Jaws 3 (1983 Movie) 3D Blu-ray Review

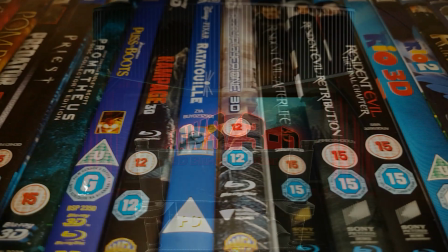1s
Hello and welcome to the 3D Blu-ray Bunker. This is a place for us die-hard fans of 3D, where I look exclusively at 3D Blu-rays, not to do a movie review,
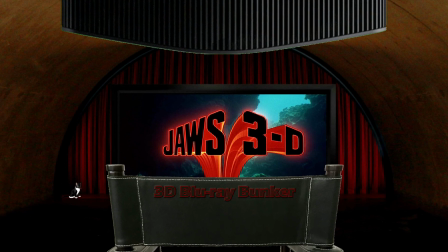9s
but to focus almost entirely on the film's 3D, with maybe just a short word at the end about the film itself.
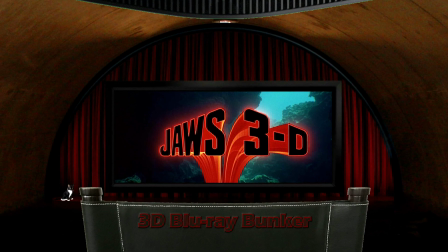15s
And this time I'm looking at one of, I think, the three 1980s Part 3 in 3D films, Jaws 3.
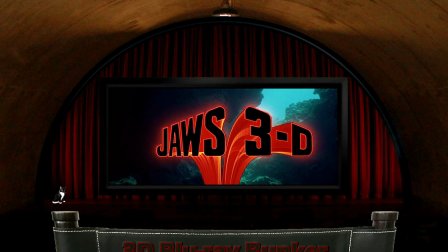23s
It's got an aspect ratio of 2.391 and it was obviously filmed in 3D.
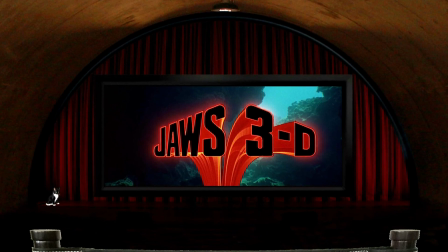29s
I think it's generally accepted that there are three major eras of 3D movies. The Golden Age spanning just a few short years from 1953,
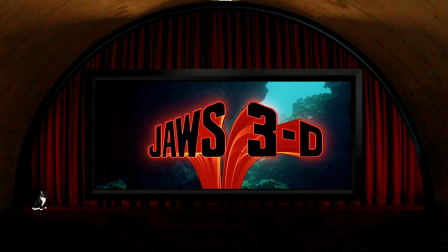38s
the Silver Age spanning the 1960s through to the 1980s, and the Modern Digital Age that lasted for about a decade.
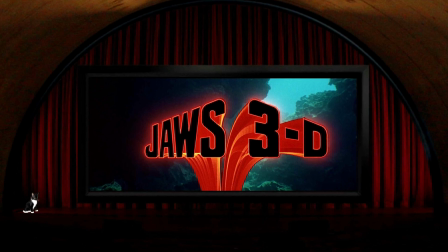47s
If I had to pick what I think of as the most iconic release from each of those eras, the one which, to my mind, most captured public attention and encapsulated the style of 3D of its era,
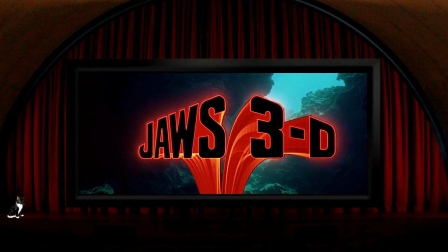59s
I'd say that it has to be Avatar from the modern age, House of Wax from the golden age, and from the 1980s, Jaws 3. So Avatar, for example, uses 3D mostly to emphasise depth,
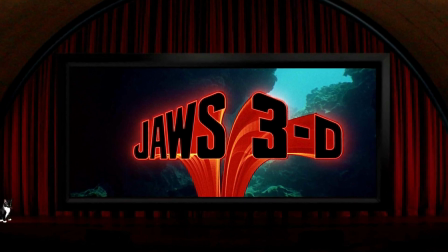71s
it has little obvious pop-out, and it's perhaps a little bit conservative in its 3D strength. House of Wax uses strong 3D, it's happy to break out of the screen,
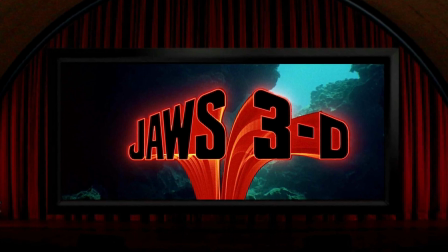82s
but it's maybe overall a bit more sophisticated in its use of 3D than modern audiences might expect it to be. Jaws 3 uses strong 3D, and like the 1980s themselves,
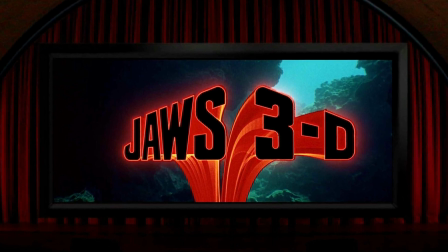92s
it's maybe a bit over the top, a bit leery and in your face. Something that most 3D films like to do is throw their title out at you, and Jaws 3 does it absolutely to the max.
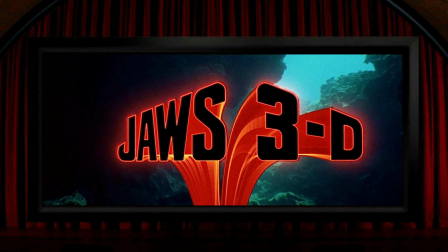104s
I've never actually done this before, but I paused the film right here and measured how far from my nose the logo appeared to be, and it was a fairly outrageous 18 inches. And that means a massive amount of parallax.
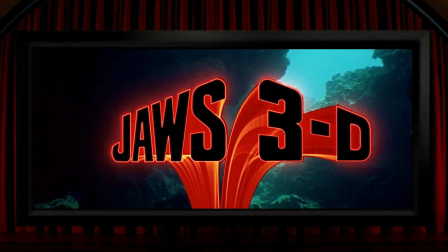117s
But what they do here to help that work, and they do it several times in the film with varying degrees of success, is to let the shot play out very slowly so that your eyes have time to adjust and cope with the extreme 3D on offer.
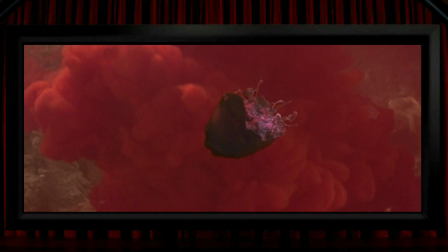130s
By way of example, the severed head of the film's first shark victim slowly floats closer and closer,
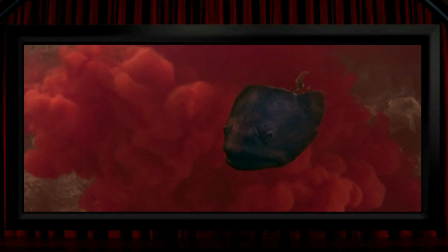137s
moving to within the same sort of touching distance as the film's title. I love the way he's still trying to breathe here, it's a nice little touch. And a very similar and equally outrageously strong example comes in the form of the remains of one of the human victims,
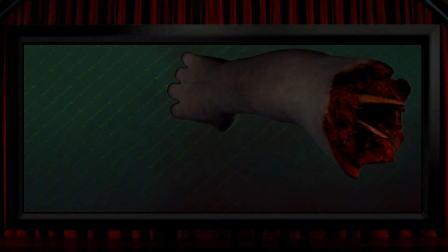151s
again with a nice bit of attention to detail, this time in the protruding, um, is it ulna and radius bones? So this stuff is super strong negative parallax 3D. In other words, the kind of thing that most anti-3D people would class as pure gimmickry.
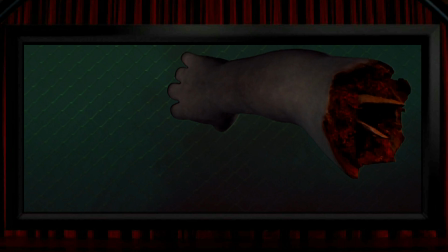167s
And to be fair to them, they do have a bit of a point, because these shots are, for the most part, simply supposed to be 3D wow moments. They not only have a limited amount to do with the storytelling, but they tend to get in the way of it a bit and look a little bit ridiculous if you're watching the film flat. Now, I know it's supposed to be seen in 3D, But even then,
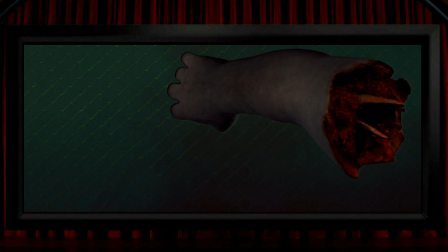187s
I do find some of these shots slightly difficult to defend against accusations of being dimensionally vulgar. But at the same time, I also confess that I love them. It's also maybe a carryover from the style of 3D that Jaws used. That's why so many people today still think that this is what 3D is all about.
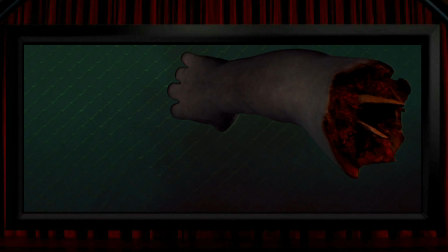204s
They'll still assume that modern 3D films are concerned with this type of effect, when in fact this sort of thing has been very rare during 3D's most recent boom. So those shots we've seen so far were carefully composed, albeit maybe quaintly clunky,
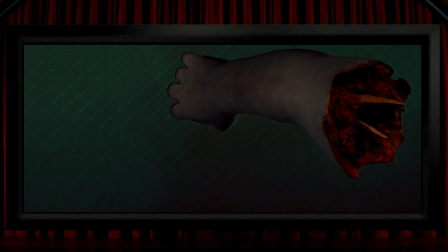220s
optical effects shots where a lot of care could be given to getting the effect to work, even if it pushed at the boundaries of what the audience's eyes and brains could cope with, and they had the time to get it just right. There are several times, though, when they were shooting on the fly and simply moved the camera in on the set with a lot less
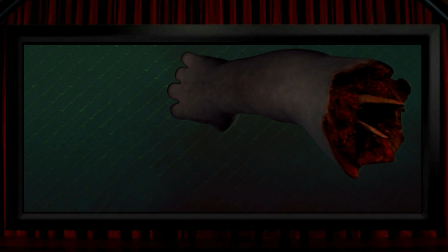238s
care and went in too close to various things so that they pushed beyond the limits of what can be seen in 3D.
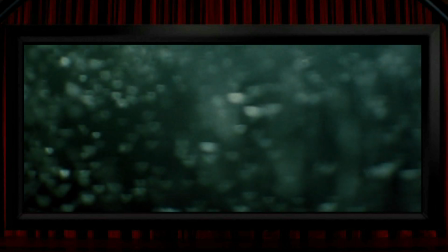245s
So, for example, the bubbles here are so different in the left and right eye views that there's no 3D effect, just a slightly awkward feeling.
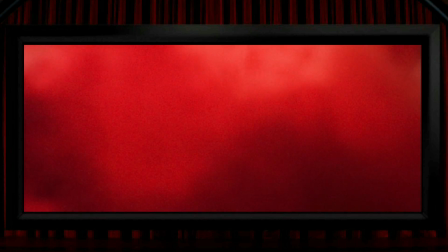253s
Same goes for the blood here, which is also so close to the camera that there's no chance of it looking right.
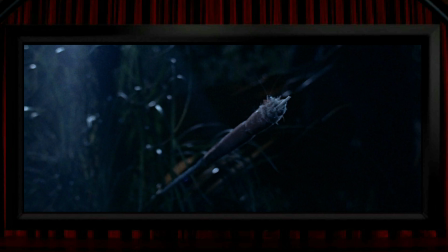258s
There might be rather too many examples of this, unfortunately, including the reed here and the octopus's tentacle.
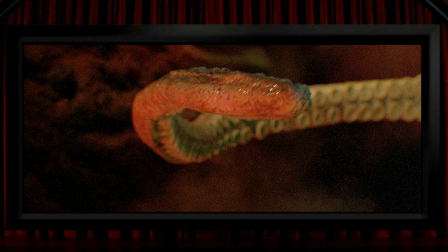264s
I'm confident it's not just me, but these shots simply don't work properly. and it always looks a little bit silly like the way the camera moves in on the serpent's head
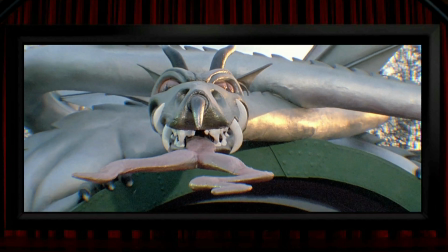272s
and then the shot lingers on this irrelevant structure for far too long and unlike those optically created body parts this is far
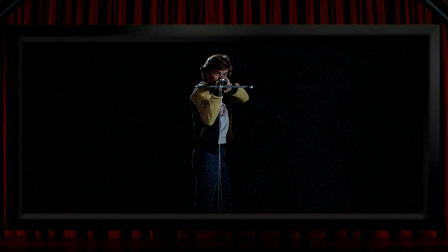281s
too strong to fuse together like i say there are lots of these moments aiming this dart gun at us is fine but then firing the bolt is a bit too much and this is one of the film's less common very brief attempts that pop out or the syringe here As soon as you
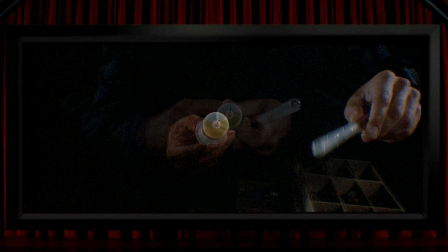294s
see it, you think, OK, I know what you're going to do.
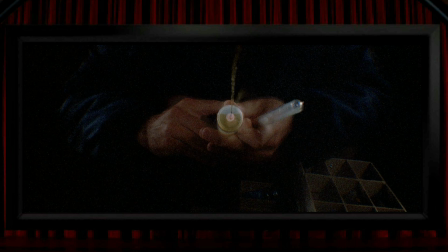297s
And when they oblige, it again makes for a left and right eye view that are far too different to create any sense of 3D.
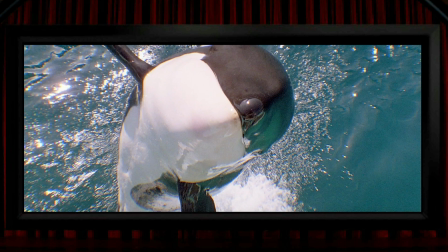304s
There's a similar thing here. So the whale is like that syringe in that it was a great 3D shot until they took it too far.
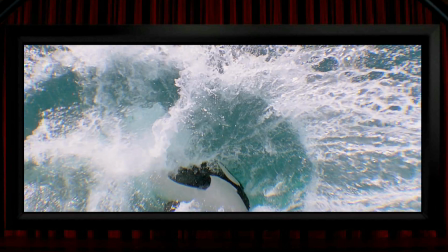311s
All fine here in a nice bit of slow motion as it falls back into the water. But they hold the shot for too long so that when the water hits the camera, the 3D effect falls apart again.
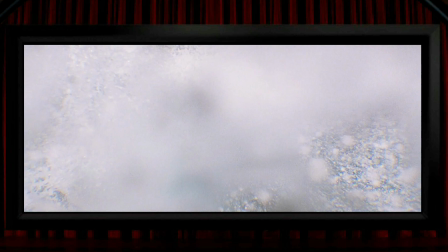320s
So I'd say something like maybe half of the extreme 3D shots in the film actually work which in fairness is still quite a few and they really are incredibly strong there are some other issues where it's not the extreme parallax that causes a problem but maybe the reflections like the underwater light here
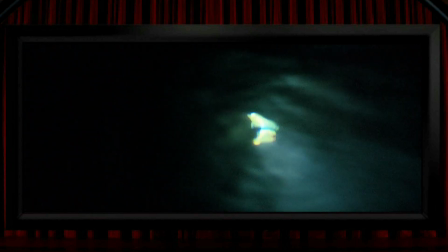336s
where again the left and right eye views are completely different so just don't work it's not just parallax disparity where there are left and
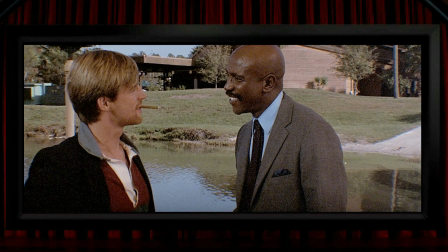343s
right eye conflicts in quite a lot of the scenes for some reason the left eye view is sharper and less grainy than the right-eye view. I'm normally a fan of film grain, and I really think it was the soul of film that's been snuffed out in recent years. But when it's much more present in one eye than the other, then it's a bit of a distraction.
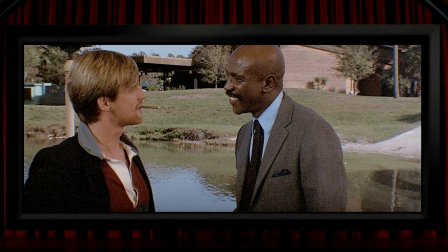361s
So here, for example, there's much more detail in Simon McCorkindale's hair in the left-eye view, and Lou Gossett's head is far more grainy in the right-eye view. The other real negative with this Blu-ray is the also frequent vertical misalignment.
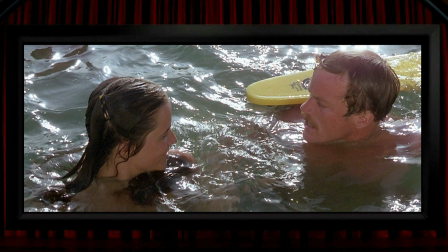375s
so in quite a lot of scenes you might find that you're feeling a bit of eye strain and a 3D isn't all it should be,
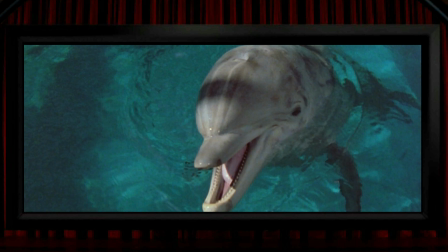381s
like with the dolphin here but if you tilt your head to the right a bit it looks much better so it's again like those grainy right eye views there are quite a lot of times in the film where the left and right eye views are misaligned and this is something that I assume
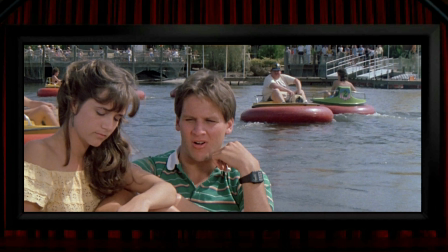394s
is more of a problem with the Blu-ray authoring rather than any baked-in issue which, if that is the case, it's a shame that this release wasn't given better treatment This release actually appears to be slightly ashamed of even being a 3D Blu-ray,
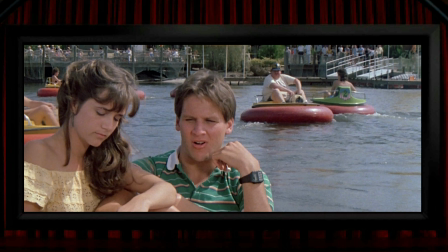406s
with it not using the classic Jaws 3D logo on the cover. So I think the stuff I've mentioned so far are the things that this film and the Blu-ray release are most known for. The extremely strong negative parallax, the too extreme negative parallax, the overly grainy right-eye view and the vertical misalignment.
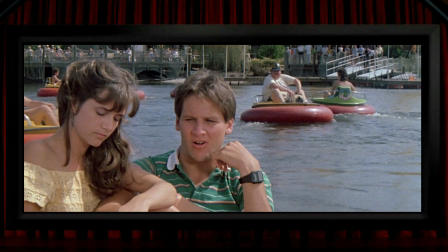425s
But I do think that there's quite a bit more to Jaws 3 than its notorious good, the bad and the ugly elements.
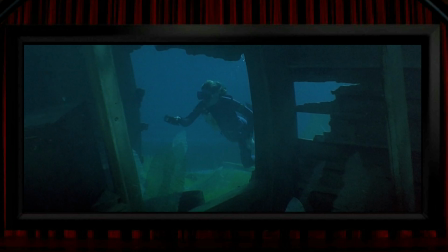430s
Firstly I think most of the underwater photography is pretty good It's nice and three-dimensional
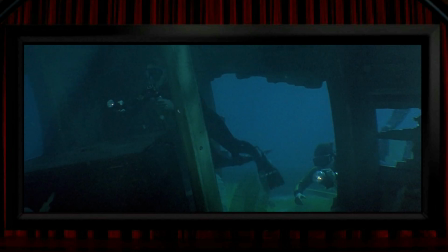435s
This shot being nicely composed And includes bubbles and rays of
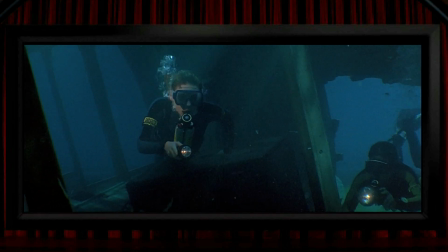439s
light in good 3D space It's usually pretty clear and overall quite impressive
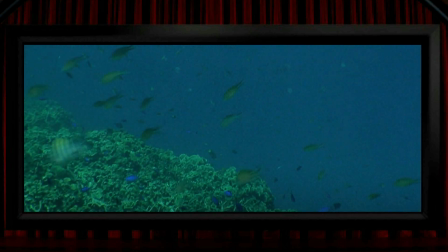444s
With the depth in the views over things like coral and fish Or the classic
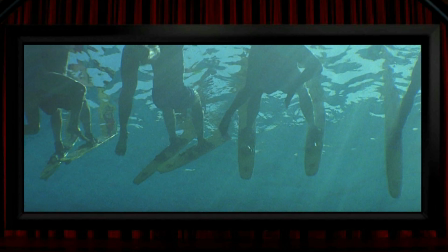449s
Jaws point of view shot of potential victims A minor thing that I liked a lot is the three-dimensional feel In this close-up view of the model
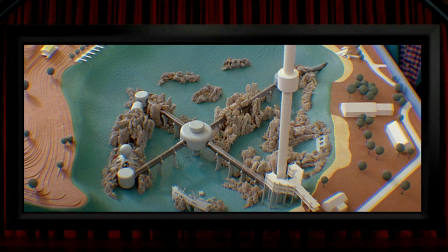456s
of the film's setting it's both a nice bit of 3D as well as being a good visual exposition and there's loads of what I think is great 3D composition throughout the whole film like these flags look nicely
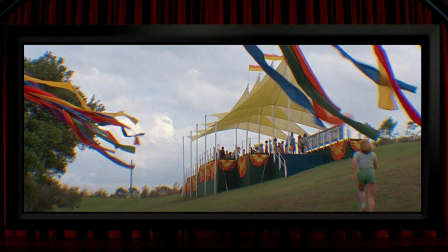467s
placed and one of the film's many nice pieces of 3D that's not in your face
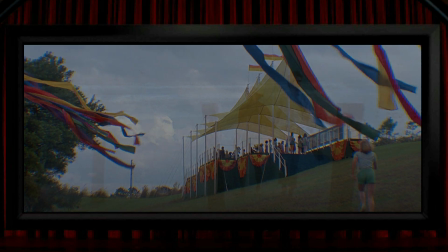472s
obvious stuff same with the posts on the beach here framing the characters this
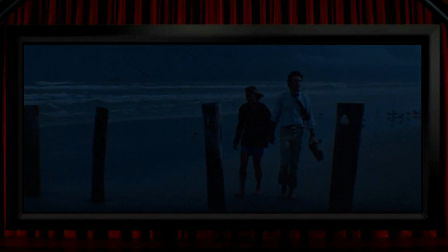477s
is perfectly toned down and respectable 3D same kind of thing with
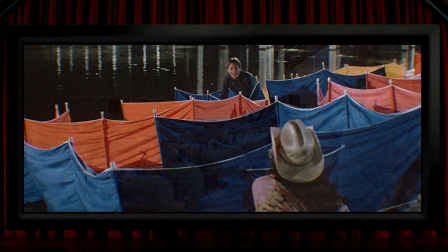481s
the awnings on the beach here it's just a nice use of composition across the z-axis. These pipes, too, are a great location for the 3D to shine in.
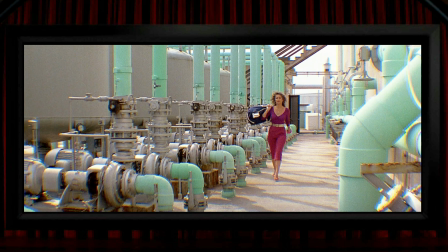489s
So this isn't about poking you in the eye, it's just about 3D bringing out detail in structures in a way that 2D doesn't.